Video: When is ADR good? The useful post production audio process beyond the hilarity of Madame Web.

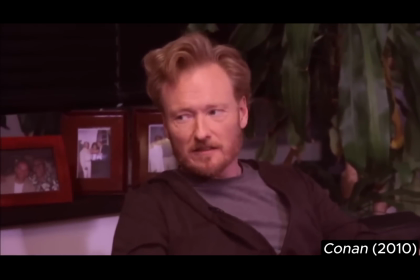(16:32) Yippee-ki-yay, Mr. Falcon? There's no Mr. Falcon in the movie.
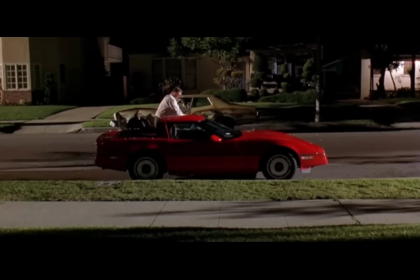(16:36)
In order for the dub to feel as natural as possible, the words being dubbed have to match the mouth movements as closely as possible.
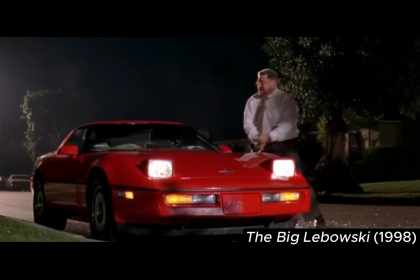(16:43) See what happens, Larry? You see what happens when you fuck a stranger in the air?
That's where you get nonsensical sentences suddenly popping up.
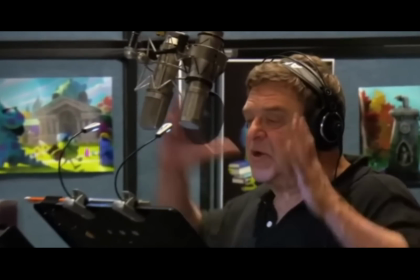(16:51)
And for a while, it became standard for actors to actually do passes of these in the booth.
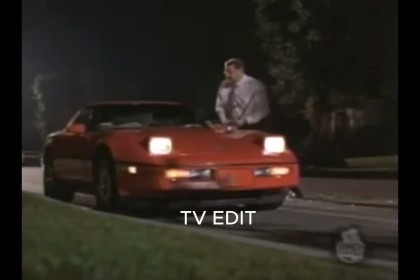(16:56) You see what happens, Larry? You see what happens when you find a stranger in the Alps?
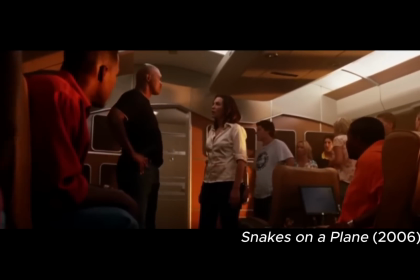(17:01)
Which had the extremely funny effect of feeling almost more out of place because of the uncanny valley.
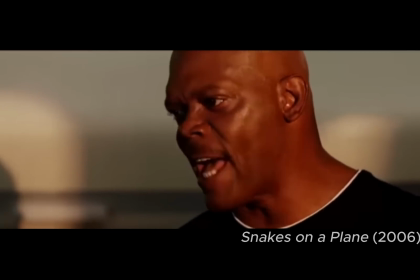(17:06) I've had it with these motherfucking snakes on this motherfucking plane!
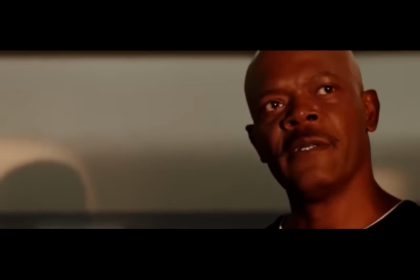(17:11)
Because you would be hearing the actual actor's voice and the words would match the mouth, but the words made no sense.
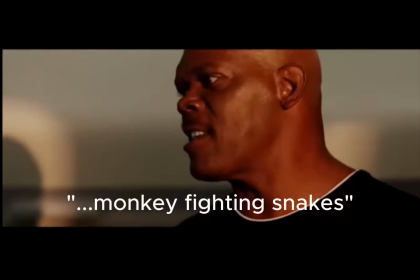(17:16) I have had it with these monkey-fighting snakes on this Monday to Friday plane!
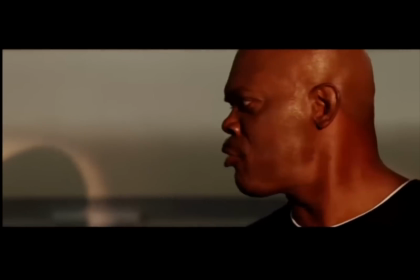(17:22) Everybody strap in!
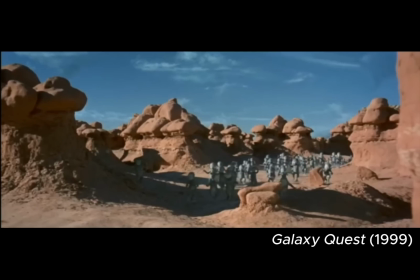(17:24)
But the coup de grace of curse word dubs has to be this infamous line from Galaxy Quest that actually made it into the theatrical run.
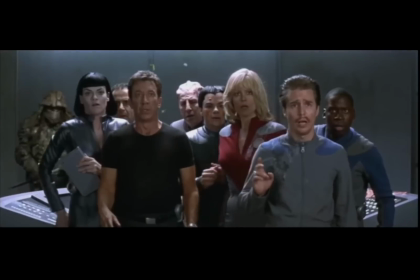(17:32)
The story goes that the original idea behind the movie was one that was a little more adult and dark, but by the time it was ready to release,
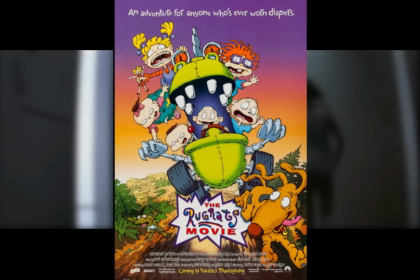(17:39)
the studio wanted a much more family-friendly affair to piggyback off the success of the Rugrats movie of all things.
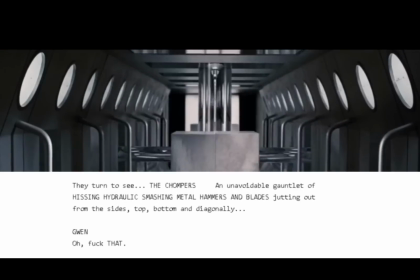(17:46)
So, Sigourney Weaver's clear F-bomb at the start of the Crusher sequence Well, screw that! was dubbed over.
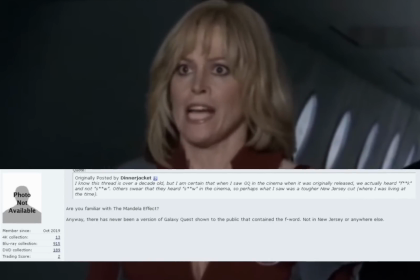(17:54)
And despite what some people seem to remember, this was the way it was originally released, too. Time for a quick intermission question. There have been a lot of famous movie quotes over the years, but would you think that the most famous line from the movie Jaws, "You're gonna need a bigger boat," was dubbed over or looped in post-production? Tell you what, I'm even gonna let you look up the answer on Google. Why? We're gonna get into it a little bit later.
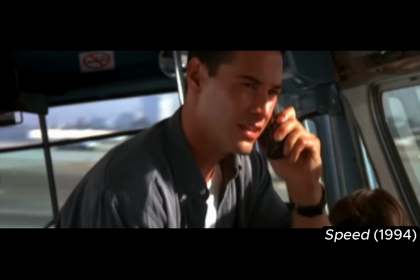(18:21)
Now, what if you don't want something obviously awkward like an ADR dub over the wrong dialogue or someone's moving mouth?
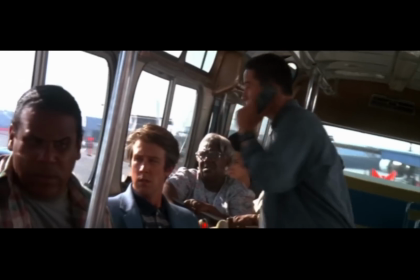(18:28) All right, I want you back real fast. All right, I want you back real fast. You back real fast.
Well, as an editor, you can try to sneak the audio insert in a few different ways.
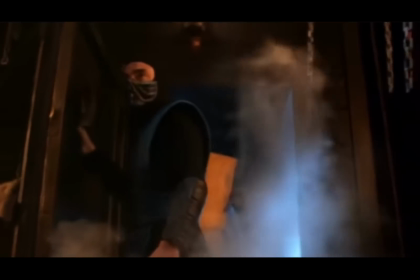(18:40)
Well, one way is to hide it by adding the voice over a busy shot.
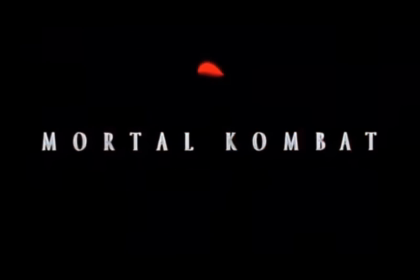(18:45)
Here's a clever one I was able to pick out. I love 1995's Mortal Kombat.
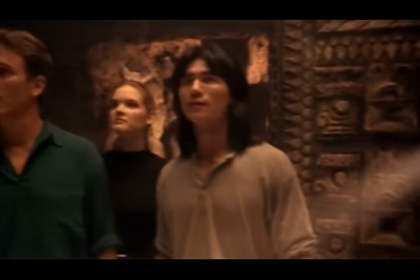(18:50)
Sure, it's a silly PG-13ified version of one of the most violent video games, but it just oozes 90s nostalgia.
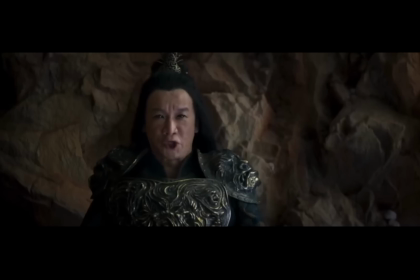(18:57)
While the 2021 remake delivered the blood and guts,
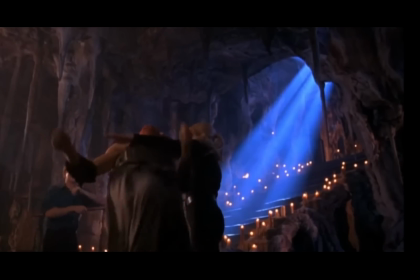(19:00)
it just couldn't match the original's great character dynamics of the three leads, Liu Kang, Johnny Cage, and Sonya Blade.
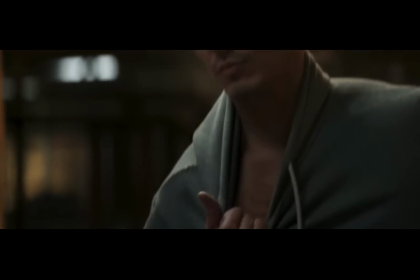(19:06) Nice dress.
The chemistry between the three blows out of the water everything the reboot tried to do with, Cole?
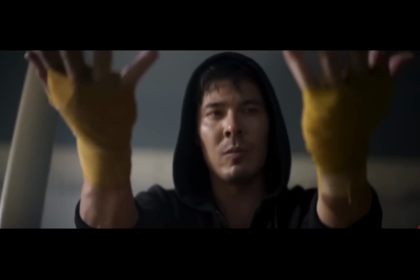(19:14)
Ugh, my mouth gets bored just saying the character's name.
This is where you fall down.
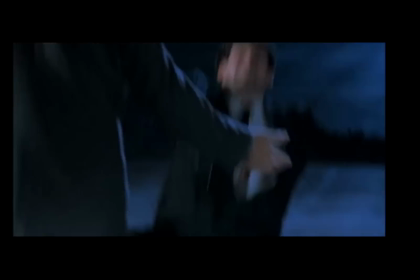(19:19)
But seriously, the original had satisfying arcs.
This is where you fall down.
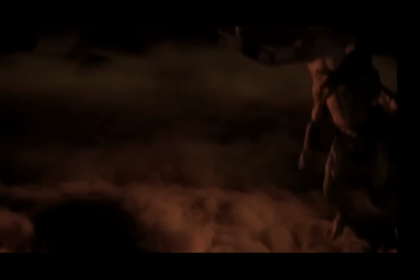(19:25)
And all their lines, quips, and digs at each other flowed quite nicely between each of them.
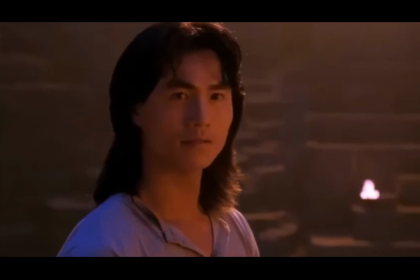(19:30)
Here's an example. In the scene, Katana appears to try to lead our heroes out of the underground tunnels in which they found themselves lost.
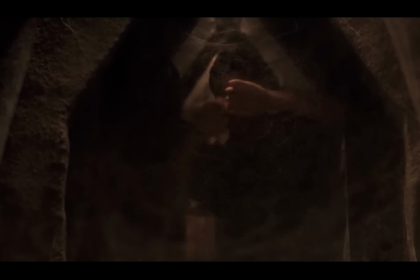(19:36) I know exactly where we're going.
Johnny Cage is leading the way through a tunnel that has clearly not been used in a century, and they have this exchange.
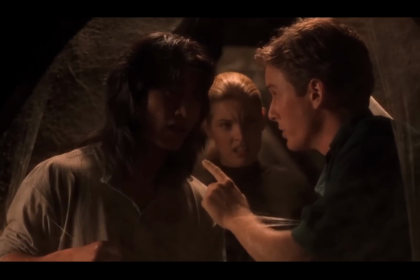(19:45) I can smell a perfume. I don't smell anything.
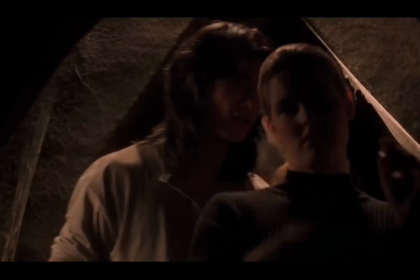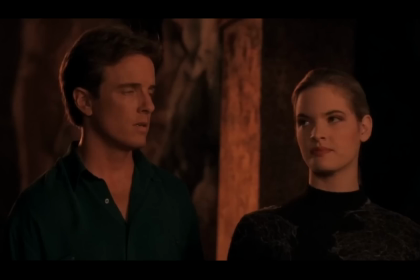(19:53) I smell something. Bullshit.
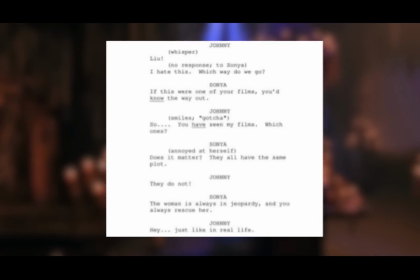(19:57)
I found a couple early versions of the script online, and in these earlier drafts, a joke between Johnny and Sonia appears in this place, but goes through a few changes.
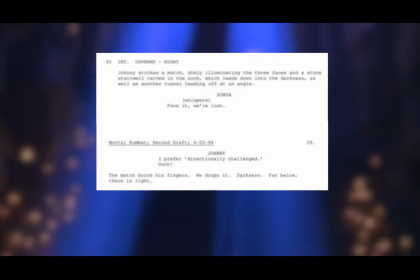(20:06)
However, one thing remains the same: Liu Kang actually isn't a part of it.
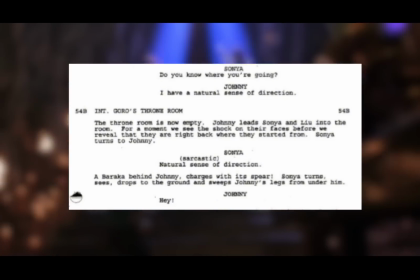(20:10)
This was apparently the case all the way through shooting and into post-production, because what we hear from Liu is an ADR voiceover.
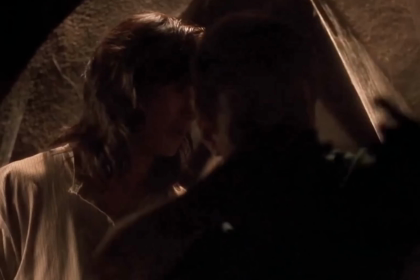(20:17) I don't smell anything.
It takes an eagle eye to spot how the editor tried to slip in the insert, but if you take high-res footage,
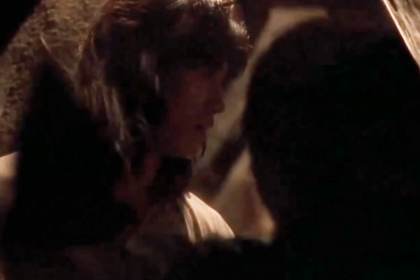(20:25)
lighten it, and zoom in, you can see the audio plays as Robin Chu's mouth is obscured in shadow and during motion.
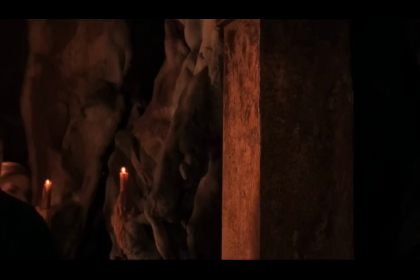(20:31) I don't smell anything.
But you can just barely tell his lips aren't actually moving.
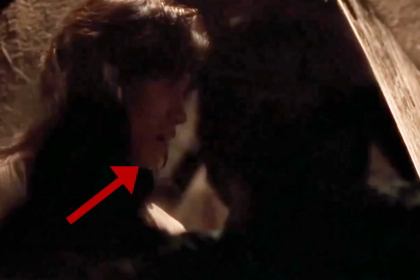(20:37) I don't smell anything.